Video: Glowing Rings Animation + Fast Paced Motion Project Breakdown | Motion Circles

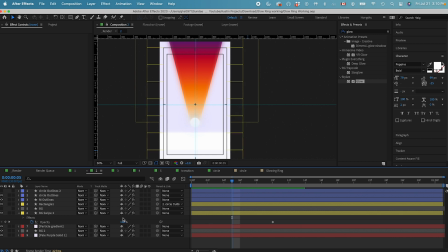7:26 turn into a white glowing leading ball and then we have this triangular shape that's parented to the front ball as well and then it just goes down like this and we also
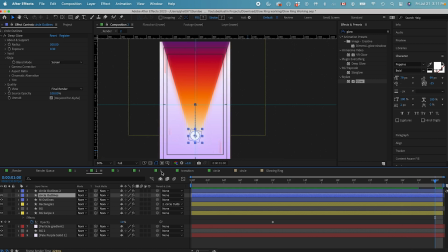7:46 animated some particles flowing upward to mimic that there's a lot of speed on this ball animation going downward.
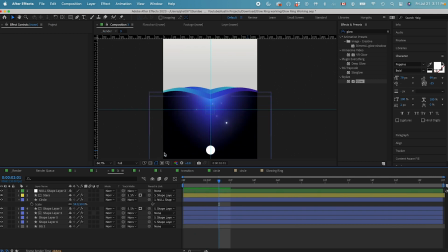7:55 For the third frame, we have this ball dropping into the water scene, and we just basically use the wave warp effect to
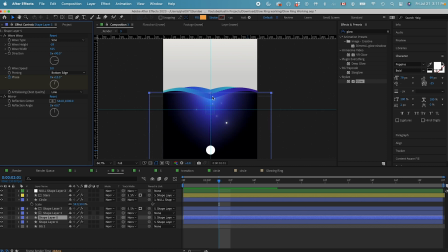8:08 create this wave, and then we use the mirror effect to mirror it so that the ball coming into the water and the water wave is symmetrical. There's also some little circles as well when it comes in serving as secondary
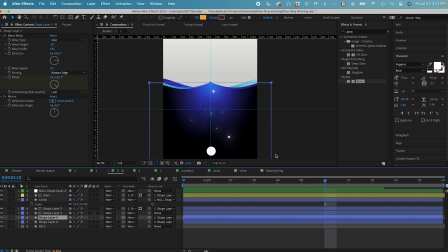8:25 animation for the scene here to give it more details after the ball come
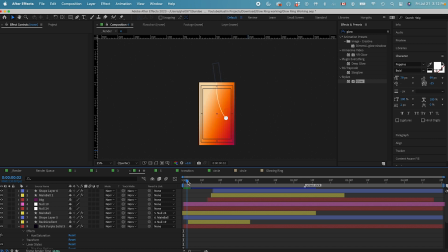8:30 out of the water we have this match cut to this next scene where we have this string attached to the ball and then just shoot the ball from right to the left with some echo effect on the ball
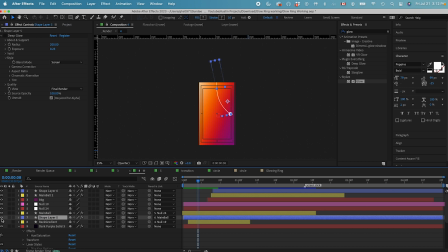8:45 so over here we only animated the path property if
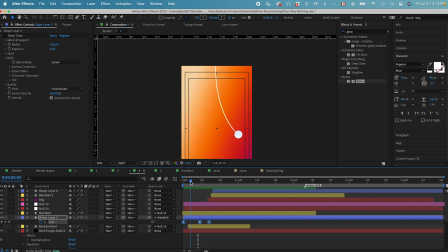8:51 I hit you on the keyboard you can see we animated the path so that the string first at first is a straight line and then goes to be curved line and
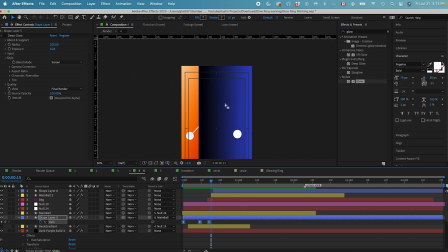9:03 then shoot the ball to the left after that we have this transition with this solid color coming to the left and then the ball just also
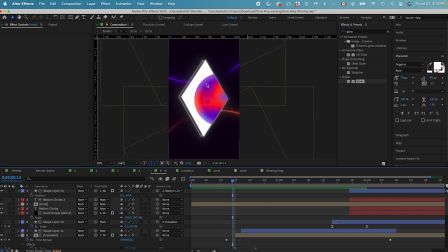9:12 come to the left and then shoot to the right and the last scene we have this glowing ring again at the background we the shape animation of this rectangle as if it's been triggered from the previous scene from this single line opening up to be like a window shape and then there's this aura glowing ball inside
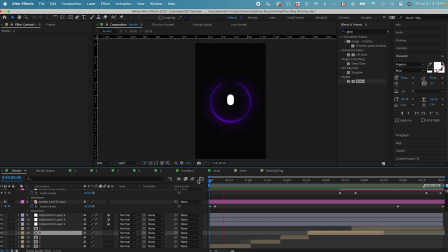9:32 animating in the scene and then we have the text animation and to combine everything together this is what our animation looked like that's
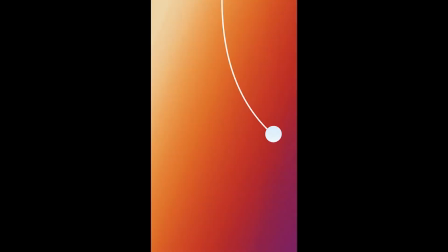it with this video hope you learned something new please give me a like on this video and consider subscribing to the channel i'll see See you in the next one.